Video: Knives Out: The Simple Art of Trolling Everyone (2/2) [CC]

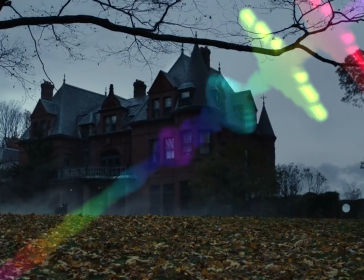(0:00)
Previously on YouTube. There's a lot to love about Rian Johnson's 2019 detective film Knives Out.
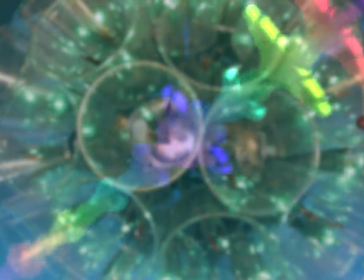(0:07)
I imagine if Raymond Chandler were alive today, he'd hate Knives Out, and he'd hate the analysis of it that I'm about to give you.
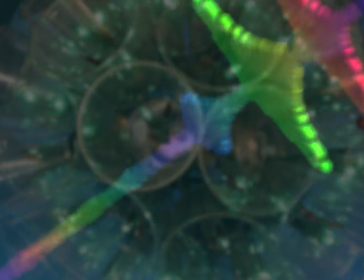(0:13)
But a deft hand knows that an excess of information can dazzle audiences.
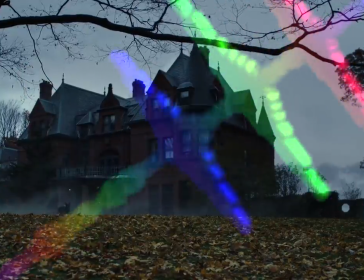(0:18)
Part of what makes Knives Out a good Hollywood film is that it's just packed to the gills with these little setups and payoffs,
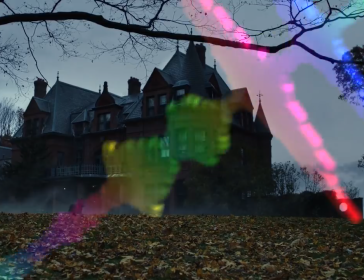(0:24)
and pretty much across the board, they're executed with the same subtle and confident hand. This is precisely what makes repeat viewing so rewarding,
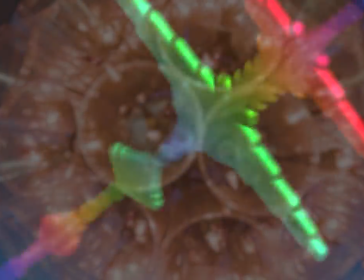(0:32)
because there's so much that feels natural and normal and unremarkable that was wholly intentional and in fact integral to the whole.
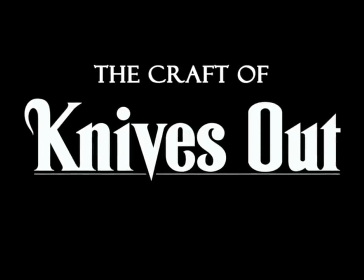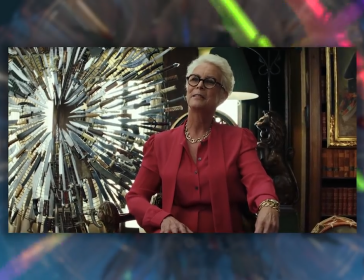(0:50)
Part 3. The Image. Knives Out has a dynamic camera that is, for the most part, very traditional,
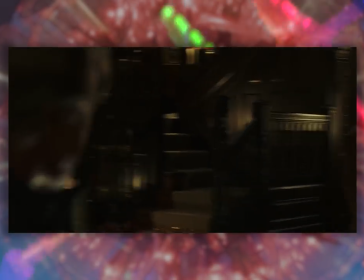(0:58)
all purposeful dollies and tracking shots, except for the occasional whip pan as an unexpected did flourish.
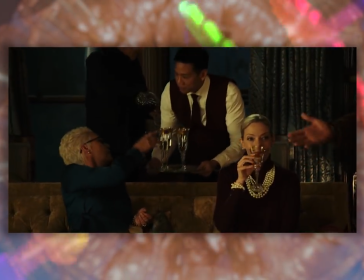(1:03)
Maybe it's just that this was the first non-Marvel movie I'd seen in theaters in a long time,
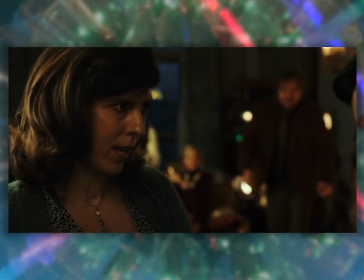(1:08)
but the constant intentional motion of the camera had me energized the whole time.
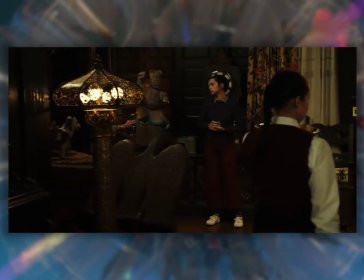(1:13)
And admittedly, this is one of those things where my experience working in film sort of primes me to be more appreciative of the craft.
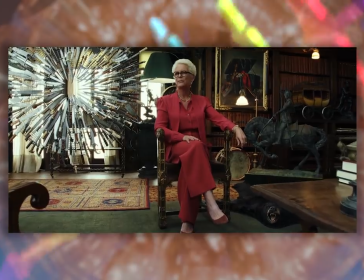(1:20)
Dolly shots are a pain to set up, and can take forever to get right, especially in real locations like this,
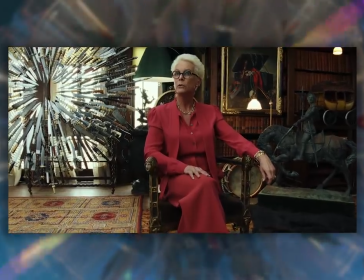(1:26)
so to see them executed so well with so much consistency is just solid filmmaking.
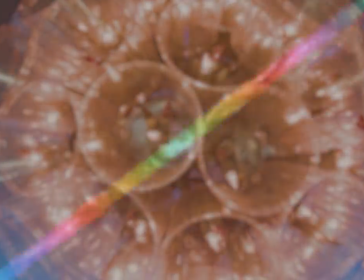(1:31)
But even deeper than that, there's something organic about these shots that I didn't really figure out until my most recent viewing.
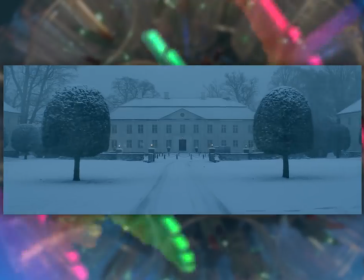(1:38)
In David Fincher's The Girl with the Dragon Tattoo, there's this long tracking shot as we pull up to the Vanger Estate,
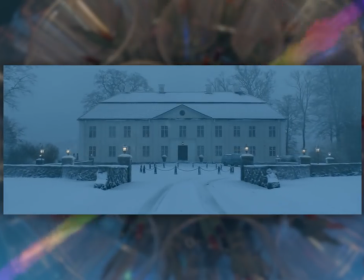(1:43)
and it's a gorgeous move that always stuck with me in part because of how it was executed.
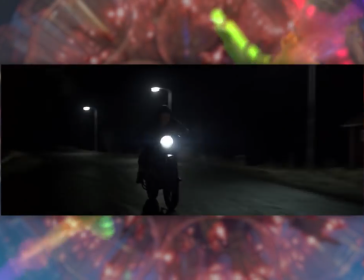(1:48)
Fincher's films are most valuable to me as experiments in digital filmmaking, and one thing Fincher loves to do in 4K is smooth out bumpy shots.
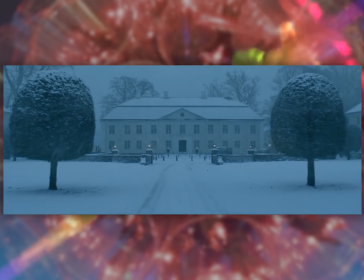(1:57)
So this tracking shot is dead still because all the bumps of the car have been mapped out through motion tracking in post-production.
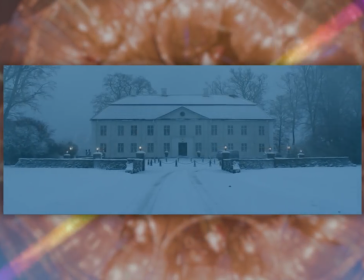(2:05)
The result is an ethereal, mechanical shot that's actually kind of alienating, which works for the film.
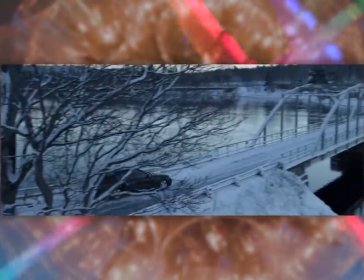(2:12)
But these days, we may as well be living in the house that Fincher built,
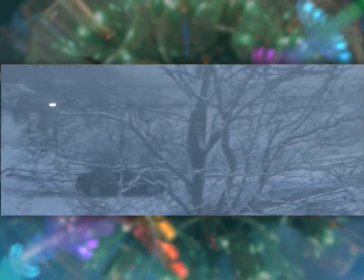(2:16)
as so often camera shake is either overemphasized or eradicated altogether. together.
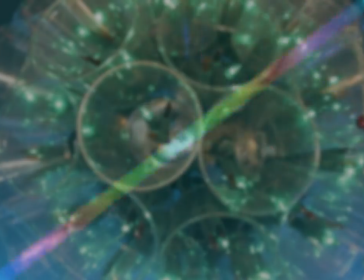(2:22)
Knives Out doesn't do this, but that's not to say that it's some kind of pure, organic experience.
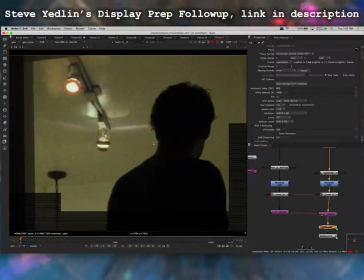(2:28)
It's shot on digital, and cinematographer Steve Yedlin developed a whole system for algorithmic post-processing of raw
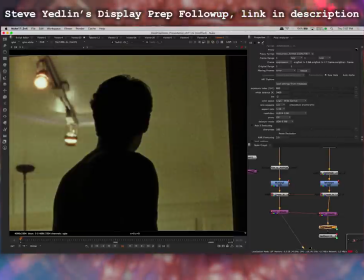(2:35)
camera data to replicate the peculiarities of how celluloid film interacts with light.
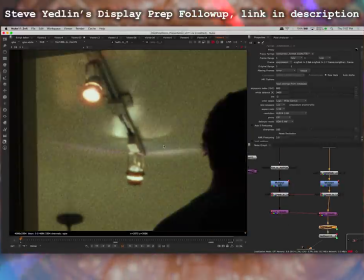(2:40)
It's really fascinating stuff, but it's way too complicated for me to get into in this already overlong video.
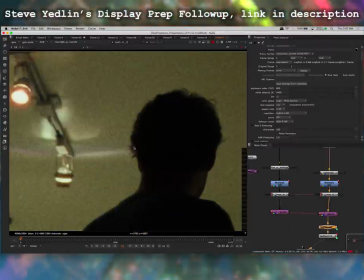(2:45)
I'll just say that Yedlin's got a whole presentation about it that's very fascinating and you should go check it out.
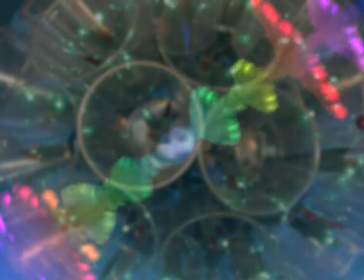(2:50)
Point is, I'm not saying that messing with the image in post is bad. That would be a ludicrous hill to die on.
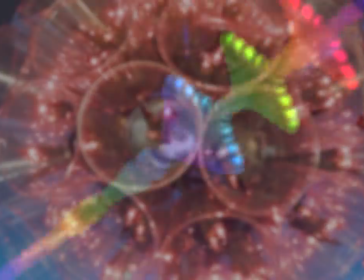(2:55)
But what's nice about Knives Out is that they don't correct for human error, or if they do, they still leave traces.
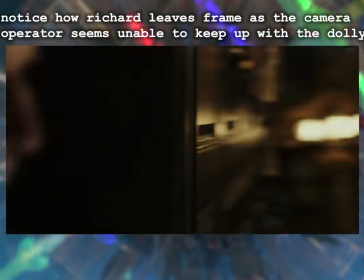(3:02)
Dolly moves will have the slightest amount of jitter, focus pulls will be a second off their mark, and these are not mistakes in a ding ding that's a sin sense.
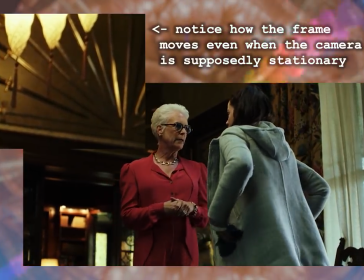(3:10)
They're just natural side effect of humans operating equipment.
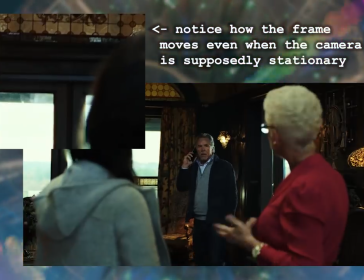(3:13)
The result is a film that feels refreshingly tactile in a way I haven't seen in a really long time.
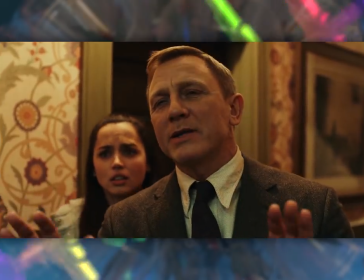(3:22)
There's one particular shot when Marta is leaving the Thromby estate after the will reading where she inherits all of Harlan's assets.
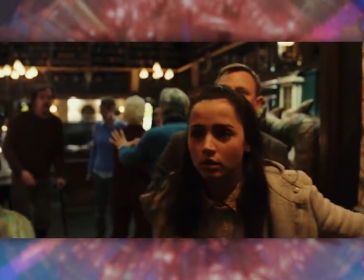(3:29)
The enraged Thromby family pursue her out of the house, demanding to know how she corrupted their patriarch and also saying some racist things for good measure.
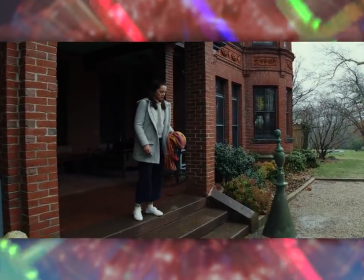(3:36)
As she leaves, we get this slow dolly in,
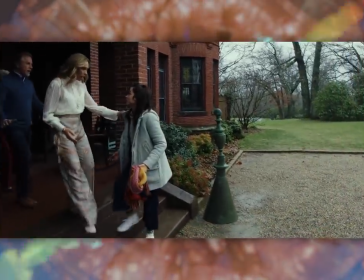(3:40)
and then you see the camera literally being picked up off the tripod and going directly into a handheld shot.
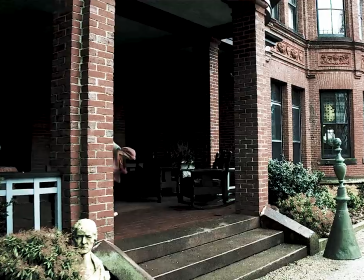(3:46)
Like literally, just WHOMP! Just right up off the tripod. I'm not exaggerating when I say that this stole my breath away in the theater.
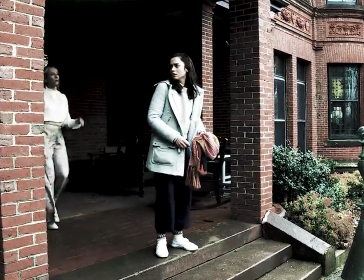(3:54)
Handheld shots are so common at this point that I'm utterly desensitized to them,
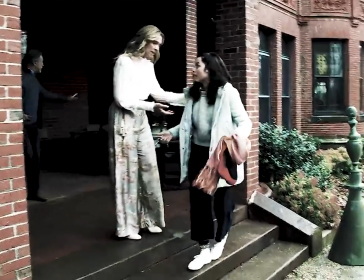(3:58)
so it's really an extraordinary feat of filmmaking to make one that feels surprising.
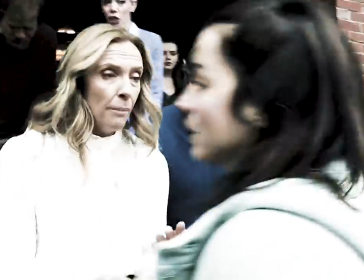(4:04)
This works because it's one of maybe two handheld shots in the whole film.
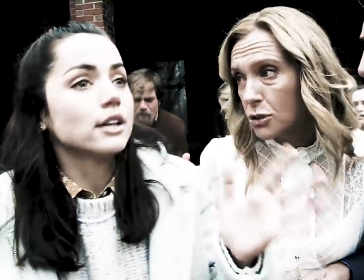(4:10)
It's a sudden burst of subjectivity to emphasize the chaos and confusion and panic Marta is feeling in the moment.
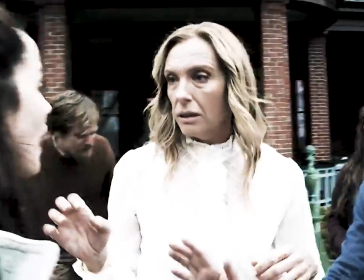(4:16)
Just really stands out amid the restrained photography of the rest of the movie.
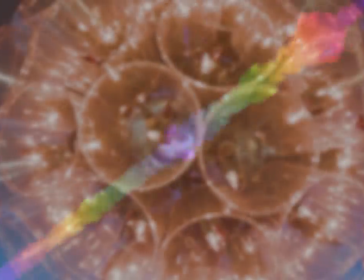(4:20)
So we talked about the repetition of objects in the previous section, but now I want to talk about the repetition of images.
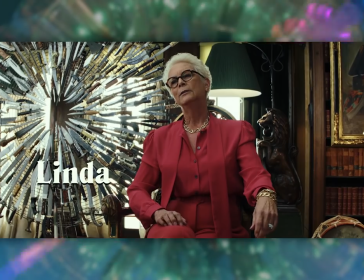(4:26)
These are distinct because while the arc of a baseball can be laid out in the script,
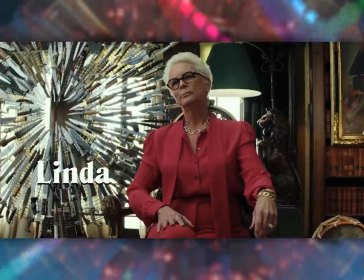(4:30)
the literal composition of the frame can only be suggested through storyboards and animatics.
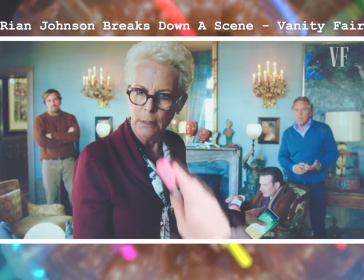(4:36)
Now, a truly psychopathic degenerate of a director might have the whole thing engineered from the start,
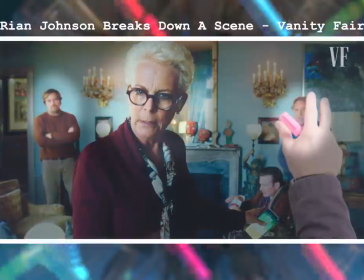(4:42)
but generally speaking, plans always change on the day of the shoot.
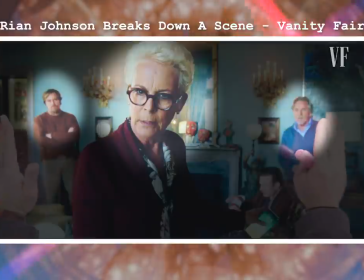(4:46)
Because first you have the image you plan as a screenwriter, and then you do the tech scout and you get more ideas for the image, and then you show up on the day, and now it's been dressed for the film with all the props and costumes and lighting,
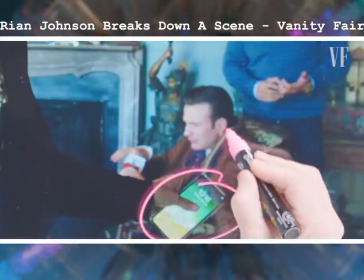(4:58)
and this gives you even more ideas. Also, a lot of times, props and set dressing are… I won't say random, but they aren't typically summoned by the director.
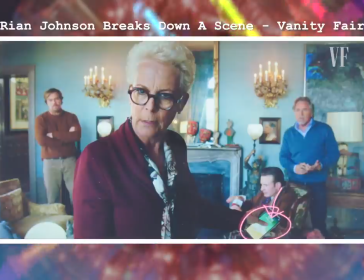(5:07)
A good props master will build a repertoire of objects based on a template set by the director, because pre-production is already a maddeningly complicated process without the director having to manually approve each and every incidental choice.
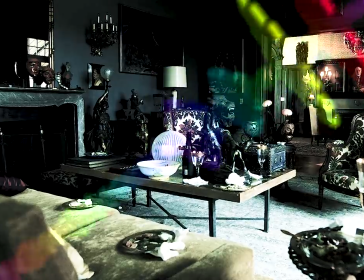(5:20)
Sorry to be a broken record here, I just really admire the work of the props department in this film.
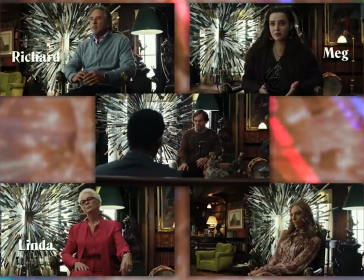(5:23)
Anyway, let's look at the introductory frames for all the members of the Thrombey family as they are interviewed at the start of the film,
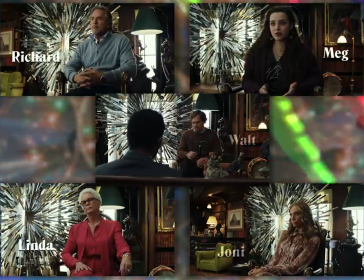(5:30)
to see how similar images can convey different messages.
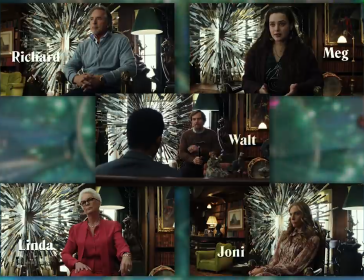(5:34)
Now, obviously, each of these occurs in the same location, and in action, you probably won't notice much of a difference,
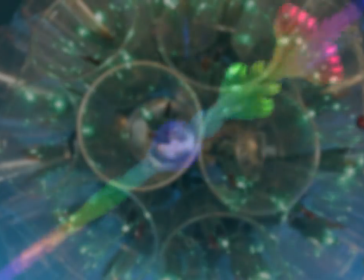(5:40)
but there are differences, and they are not accidental.
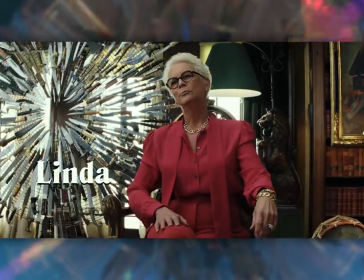(5:44)
Here with Linda, her shoulders are almost square with the camera, and she's looking just off the camera left.
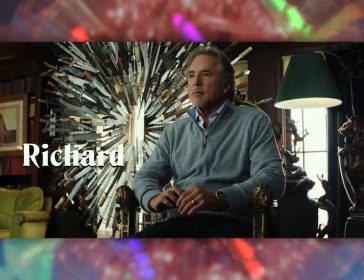(5:51)
Next, with Richard, he's at more of a three-quarters angle from the camera,
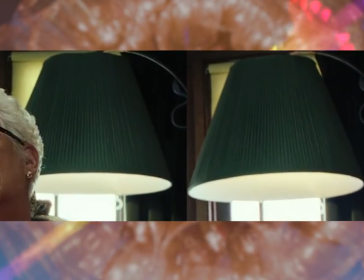(5:55)
which you can tell from the exposed aperture of this lamp, which is now ever so slightly closer to the ground.
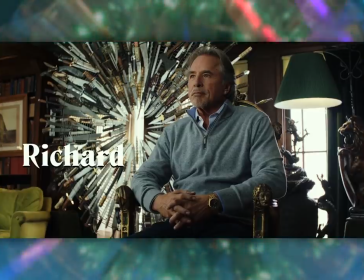(6:01)
This creates a distance between us and him, and makes him seem more dishonest than Linda.
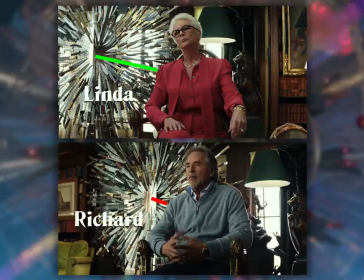(6:06)
But if that's not enough for you, consider that Linda is framed with the iconic knife donut barely grazing her shoulder,
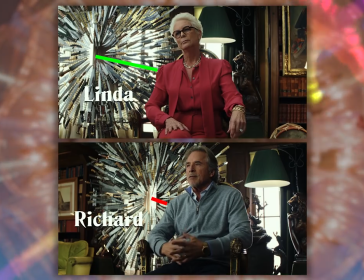(6:14)
while Richard is framed well within it.
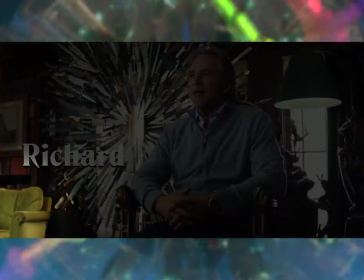(6:16)
And just for that extra bit of oomph, there's a partially obscured chair in the far left to frame, which might suggest something of Richard's affair.
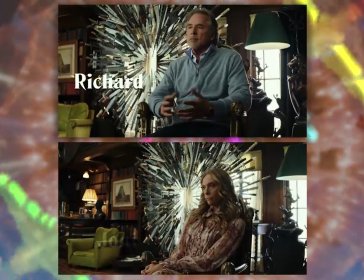(6:24)
Joanie's frame is almost identical to Richard's, except that it's wider, we're back almost at eye level, and we've shifted a few feet more to camera right.
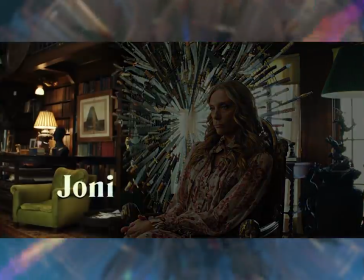(6:33)
This leaves the left side of the frame dominated by the sort of vacant reading corner, which our eye is drawn to,
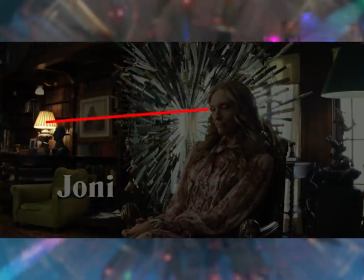(6:38)
because Joanie's eyeline crosses directly with this lamp, which is an aberrant light source in an otherwise dark space.
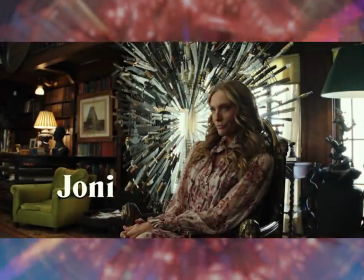(6:45)
Joanie is the wife of the long-deceased fourth child of Harlan,
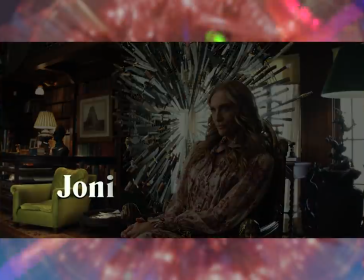(6:49)
so this empty chair now takes on a new meaning as the absent connection she has to the family.
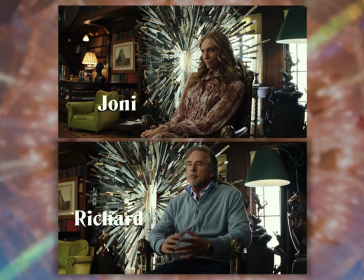(6:54)
Also note that Joanie is, like Richard, inside the knives. Then there's Meg, Joanie's daughter, who's framed similarly to Linda,
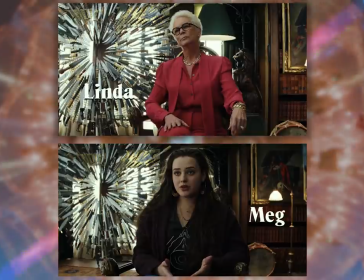(7:03)
which makes sense because compared to Joanie's embezzlement and Richard's cheating, Meg and Linda are innocent in Harlan's eyes.
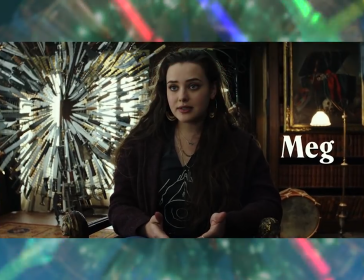(7:10)
The biggest difference is the increased emphasis on this portrait of pirate's gold,
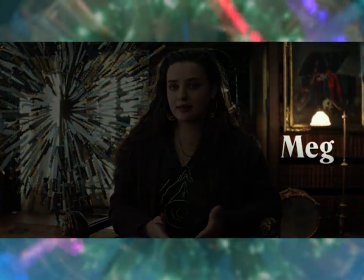(7:15)
which hints at Meg's reliance on her grandfather's wealth to pay her tuition.
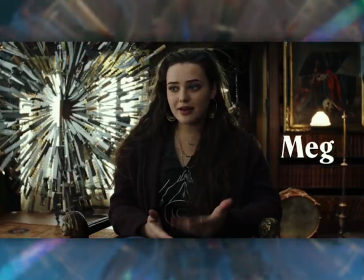(7:19)
Also, the prominence of this painting throughout the film might suggest that Harlan's wealth wasn't actually all that earned to begin with,
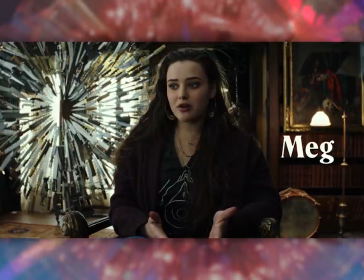(7:26)
and that wealth in general is actually just large-scale theft. I don't know.
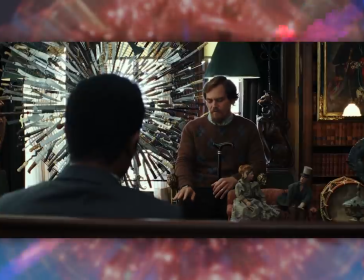(7:32)
Anyway, then we get Walt, who's an interesting sort of combo breaker in this lineup. Walt isn't guilty to Harlan in the same way Richard or Joni were.
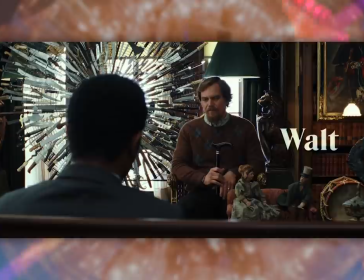(7:39)
He's just kind of a shitty dude who apologizes for his literal Nazi son, and then later in the film threatens to have Marta's mom deported.
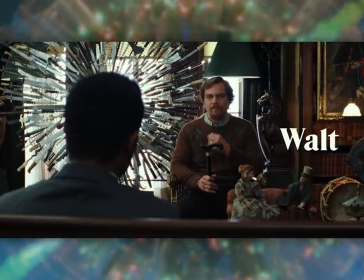(7:47)
So hey, isn't it a funny coincidence that Lieutenant Elliot here, the only black man in the film, is dead center of the knife circle from Walt's perspective?
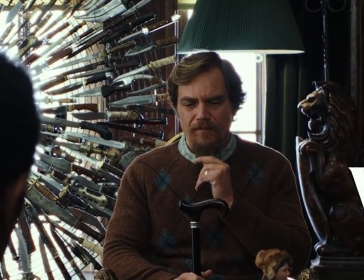(7:55)
Gee, I wonder what that's trying to say. What amazing, insightful character truth is this trying to impart to us?
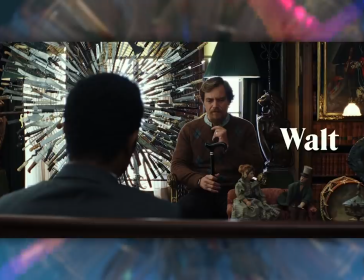(8:04)
It's that Walt is racist.
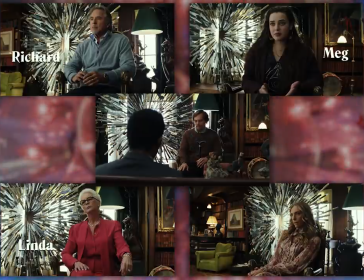(8:07)
Now, even within these five different frames, there are a few stylistic constants that are standard practice for Hollywood.